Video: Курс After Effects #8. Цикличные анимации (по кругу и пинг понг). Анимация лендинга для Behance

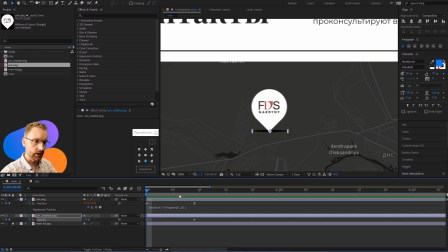937s
Когда у нас внизу, у нас тень видна. Когда у нас сверху тень, представим, ну что не 0, а где-нибудь не знаю процентов в 10 например да да теперь заходим опять сюда вставляем наш скопированный ранее ping pong и всего давайте смотреть что получилось видите как клёво она
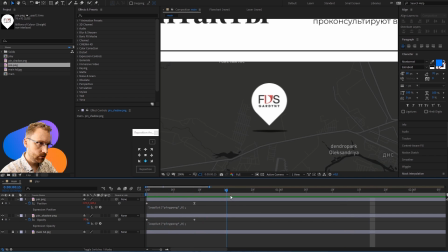956s
подпрыгивает и тень исчезает стало реалистично реалистично но мне кажется что было бы совсем уже реалистично если бы мы еще у тени добавили зажимаем shift нажимаем с
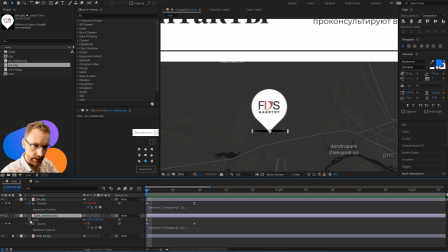969s
скилл добавим в тех же местах ключевые кадры когда наша метка внизу тень максимально до видно потому что вот совпадают вот эти штуки но когда метка подлетает вверх вот это наша тень она должна немного сжаться ставим по центру
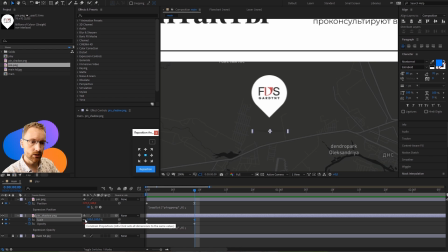987s
ставим убираем вот эту привязку чтобы изменить только x первое это x и ставим например не знаю давайте 60 процентов заходим в скил нажимаем control в чтобы вставить ранее скопированный пинг-понг. И давайте смотреть, что получилось. По-моему, то, что нужно. Да это же просто офигеть.
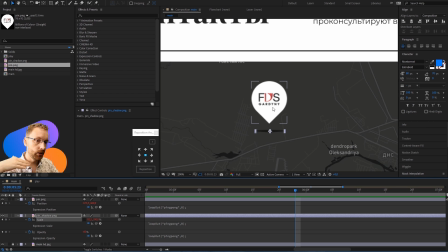1008s
Видите, как просто. Что мы тут сделали? Мы сделали Position, мы сделали непрозрачность и мы просто изменили Scale. Причем мы сделали все это... Так, давайте все это дело закроем.
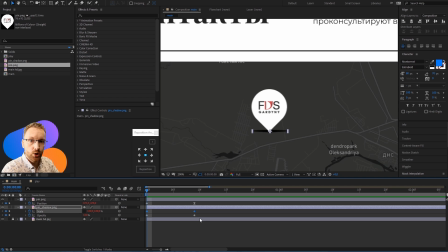1022s
Мы это сделали вообще, видите, просто в двух местах. По сути, мы сделали просто три ключевых кадра настроили. Но когда мы все это вместе сделали, то посмотрите, насколько это реалистично, насколько это круто. Самое интересное, что из этого теперь мы можем сделать тоже компонент, да, duplicate.
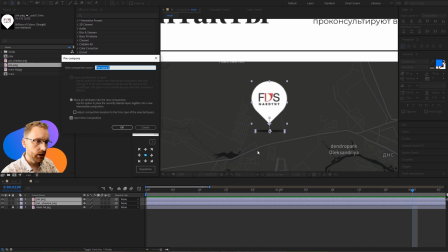1042s
Это я уже нафиг бы переехал. Pre-compose. Давайте это будет pin. Pin 1. Потом сделаем второй вариант метки. Pin 1. Окей, заходим сюда.
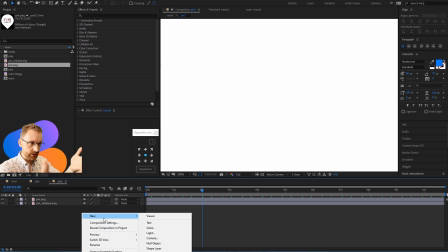1052s
То же самое нужно быстренько. Вот я не знаю, ребята, если вы умеете, как вот это вот сразу сделать нужный нам контейнер, напишите, пожалуйста, в комментариях.
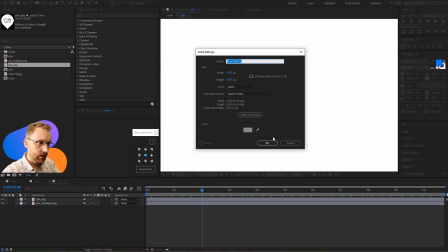1060s
Но я все это делаю вот так. Делаю быстро какой-то солид, какого-то там серого цвета, отправляю назад, ищу, где наша метка.
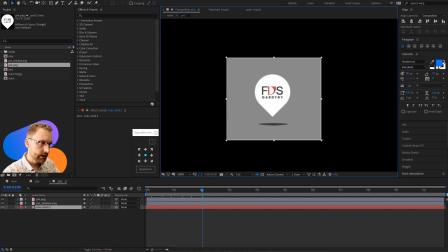1067s
Все, захожу в этот интерес, в этот. Как-то вот так вот обрезаю. Даже, наверное, можно вот так вот подогнать. У нас же тень ниже уже не упадет, не упадет. Проверяем. Даже можно вот так вот и вот так вот подогнать.
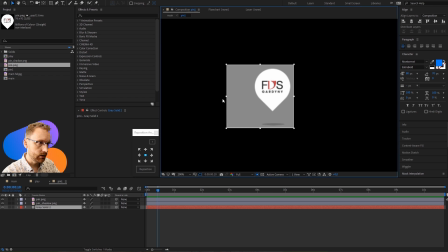1082s
С одной стороны и с другой стороны.
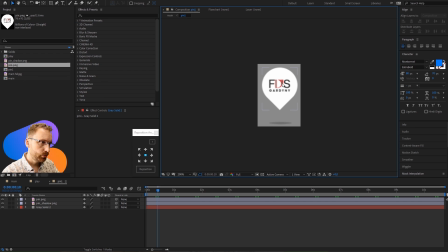1085s
Все, теперь я иду в Composition, кропаю, кропаю, тут по центру, не по центру, там пару пикселей смещения, ничего страшного.
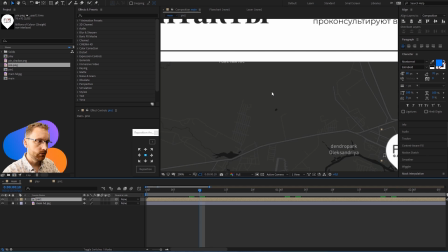1094s
Все, удаляю Solid, возвращаюсь обратно, и вот у нас появилась метка, которую мы теперь можем сдвигать.
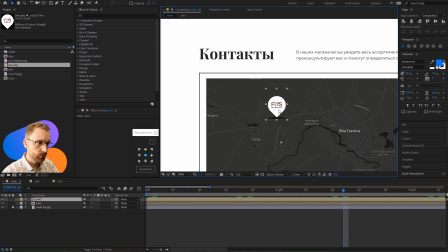1100s
Смотрите, что получилось. Это у нас компонент, мы можем его задублировать. У нас теперь две метки, у нас теперь три метки.
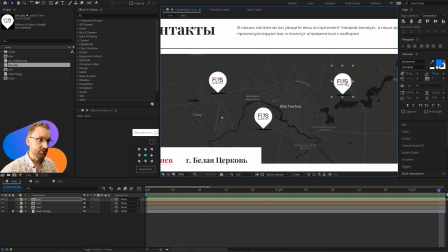1109s
Класс? Класс! Но они, видите, прыгают как-то пачкой. лебединое озеро какое-то надо все это дело немножко сдвинуть чтобы совсем стало хорошо мы сдвигаем немного одну и сдвигаем немного другую но опять же мы сдвигаем на разные расстояния до чтобы у нас не было симметрии
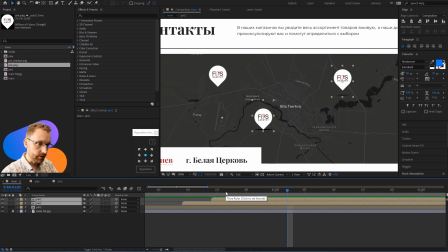1128s
и вот в какой-то такой момент они появляются опять же да они появляются резко зато со скоростью уже клёво чтобы не было вот этой вот дырки можно все вот это дело просто-напросто сдвинуть таким же образом туда за пределы экрана как
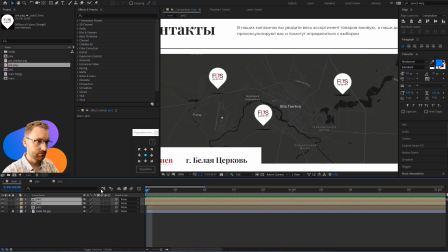1148s
вам по моему это обалденно круто класс класс так как у нас тут
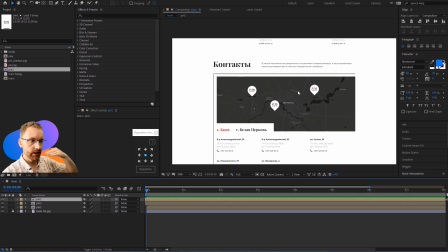1154s
используется положение то есть смещение до какое-то ли по горизонтали по вертикали в общем движение а
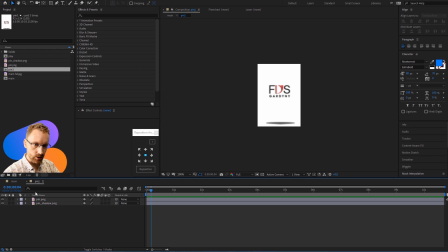1161s
это у нас пнг то есть картинки можно для них добавить motion blur заходим в компонент проваливаемся внутрь контейнера и вот эта графа Motion Blur. Это у нас PNG-шка. Мы можем для нее и даже для тени добавить Motion Blur.
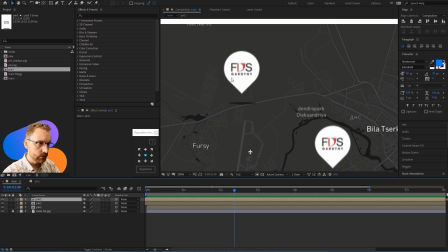1175s
Давайте посмотрим, что получилось. Видите, она теперь немного такое, какое-то разблюренное, да. Так как оно в движении, то сюда Motion Blur идеально подходит.
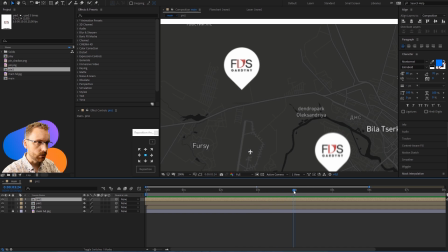1184s
Вот здесь она зависла, Motion Blur больше нету. Но когда сдвигается, вот Motion Blur добавляется.
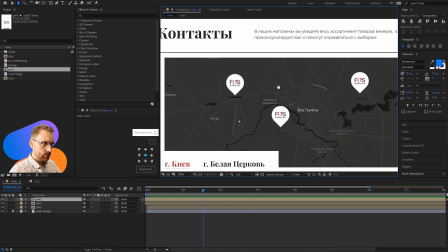1190s
Видите, теперь это еще более реалистично, да. Давайте я вам покажу еще одну идею для анимации.
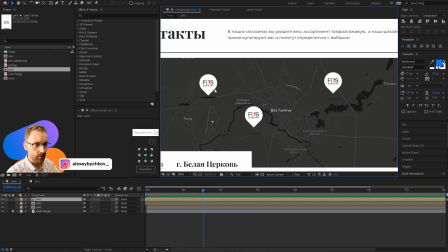1196s
Так как у нас уже был Scale, была позиция, была непрозрачность, давайте сделаем что-нибудь с Rotation, да, с Rotation. Тогда у нас уже будет весь набор всех разных, их всего 4, вроде как. Вот, и мы все тогда таким образом попробуем.
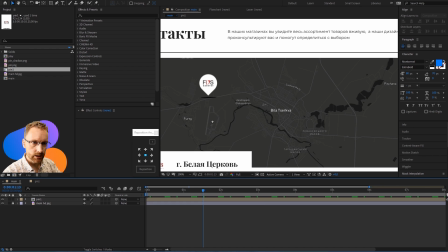1213s
Удалим одну вторую, одну оставим на память, зайдем вот сюда внутрь, скопируем заготовки,
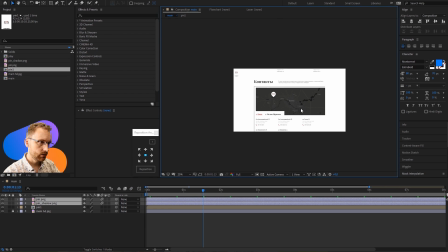1219s
вернемся обратно и вставим наши заготовки. куда они вставились и по центру ну-ка вот куда-то они там непонятно
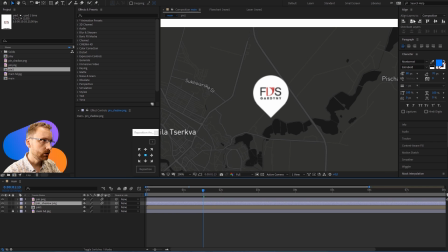1227s
вставились теперь все это дело будем где-то вот здесь вот а ты чего куда-то улетела вот вот и ты нашлась
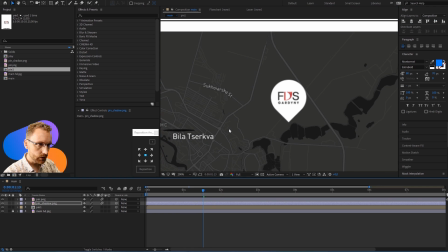1234s
поехали сюда
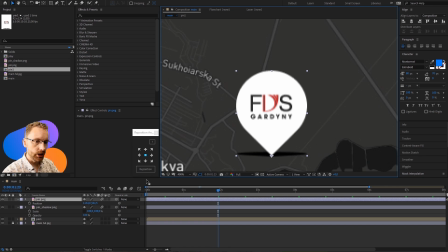1237s
отцентрируем и будем анимировать анимация вращения значит нам нужно r r это rotation идем в нули Нажимаем на секундомер, запускаем, останавливаем, добавляем ключевой кадр.
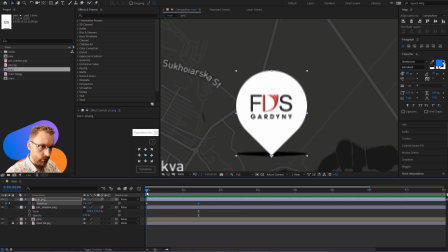1252s
Заходим в настройки вращения. Здесь в нулях у нас будет, сколько у нас будет?
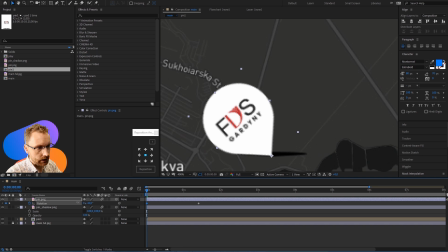1259s
Ну тут просто вот как-то вот так вот на глаз мы это все посмотрим, чтобы вот оно легло на бок.
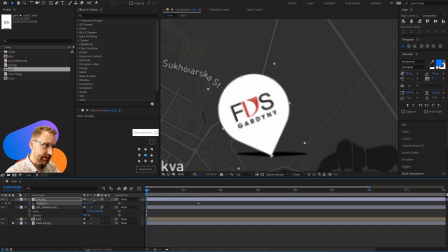1265s
Или даже можно вообще не ложить совсем, а как-то вот так оставить, чтобы оно наклонялось, но чтобы оно прям вообще не валилось. В данном случае, да, это будет перебор. Ставим минус 18 Идем вот сюда, а здесь тогда получается Нужно поставить 18,
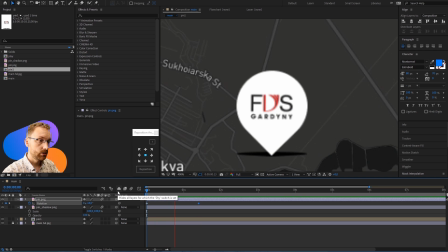1279s
да Посмотрим Вы уже догадались, что у нас будет происходить?
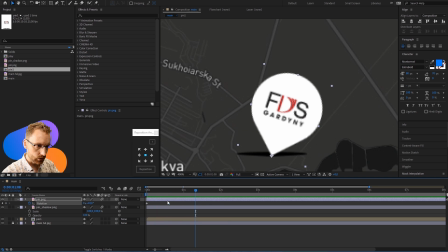1284s
Наверное, догадались Тогда возвращаемся обратно Ну вот, вроде бы скорость нормальная Идем сюда, копируем пинг-понг Там уже, наверное, слетело Буфер этот слетел, заново скопируем Возвращаемся сюда,
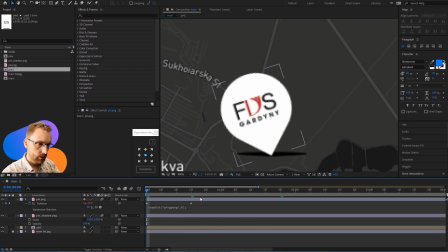1295s
заходим Alt И клик, вставляем Смотрим, что получилось Пинг-понг Так,
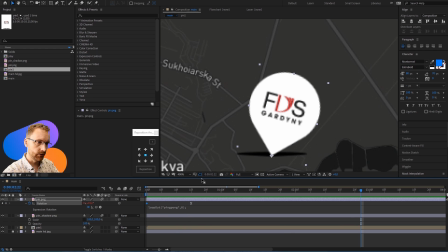1301s
в каком месте нам нужно F9? Наверное, вот в этом, да И в этом тоже надо F9 Потому что у нас пинг-понг А у нас же сейчас У нас нет такого, что мы приземлились, остановились У нас есть наклон А наклон у нас с одной стороны замедлился А с другой стороны нет Значит в данном случае нам нужно и там,
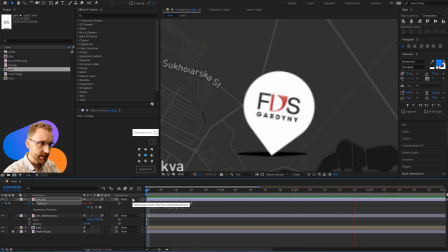1317s
и там F9 нажать Вот уже неваляшка, видите, какая клевая Все,
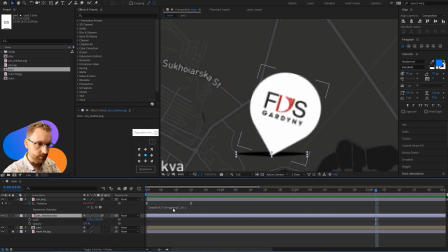1322s
теперь нам нужно подогнать нашу тень У тени Position И можно даже непрозрачность Давайте P и T Так, нажмем P, потом Shift-T Идем в нули.
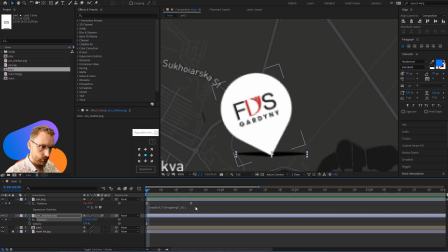1335s
Сначала мы будем смещать позицию. Да. Раз, два, три, четыре, пять, шесть.
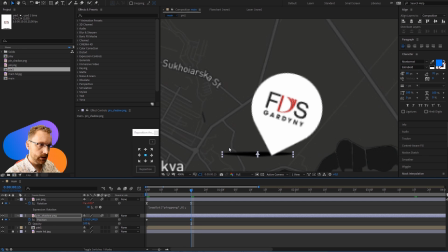1342s
Идем вот сюда. Вставляем ключевой кадр. И теперь обратно. Шесть плюс шесть. Двенадцать раз. Раз, два, три, четыре, пять, шесть. Раз, два, три, четыре, пять, шесть. Ну-ка. Заходим сюда.
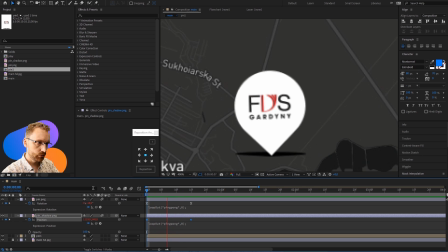1354s
Вставляем Ctrl-V. И проверяем, что получилось. Смотрите. Это же просто офигенно.
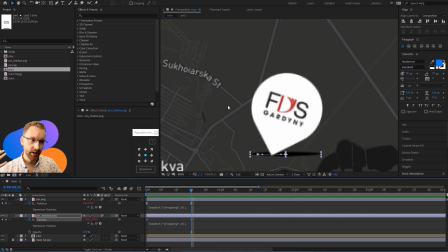1359s
Да, но оно немного не совпадает. Потому что у нас у метки есть изинги, F9 мы нажимали, а здесь изингов нет.
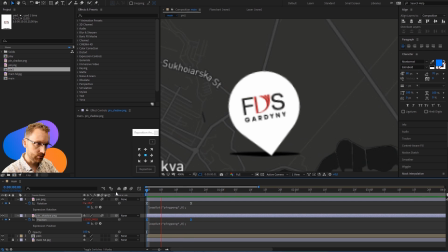1368s
Нужно тоже добавить изинги, и вот теперь оно совпадет. Насколько это шикарно. Это вообще просто шикардос. И можно сделать еще непрозрачность попробовать.
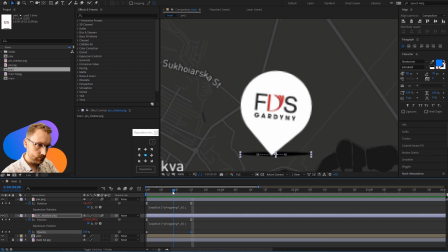1379s
Тоже в самом начале ставим, в самом конце у нас будет 100%. А вот здесь посередине добавим ключевой кадр. Так, у нас тут несимметрично получилось, да, вот так. И вот здесь посередине мы поставим, например, не 100%, а 80%.
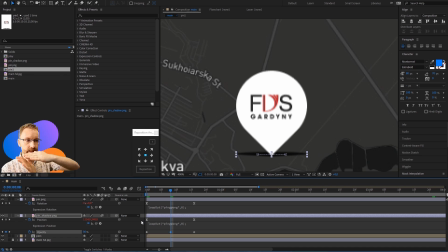1395s
Когда у нас наклоняется поближе, тень темнее, правильно? А когда поднимается тень, вот эта, она менее активной становится. Вот попробуем это все дело провернуть. Как-то не особо заметно.
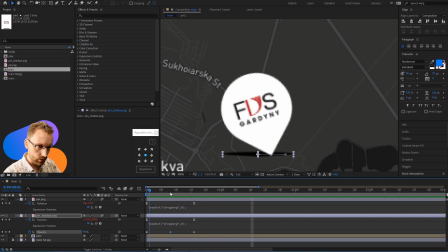1407s
Почему? Потому что 80, 100. Давайте поставим, например, тут 80, в конце 80.
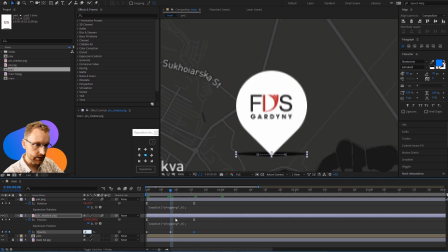1419s
А здесь по центру поставим, не знаю, например, 20%. Будет ли заметно? Вот, теперь кажется, да. Во! Правильно, незаметно, потому что внутрь надо же провалиться и поставить пинг-понг.
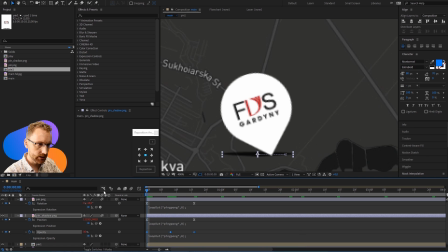1431s
Теперь посмотрим.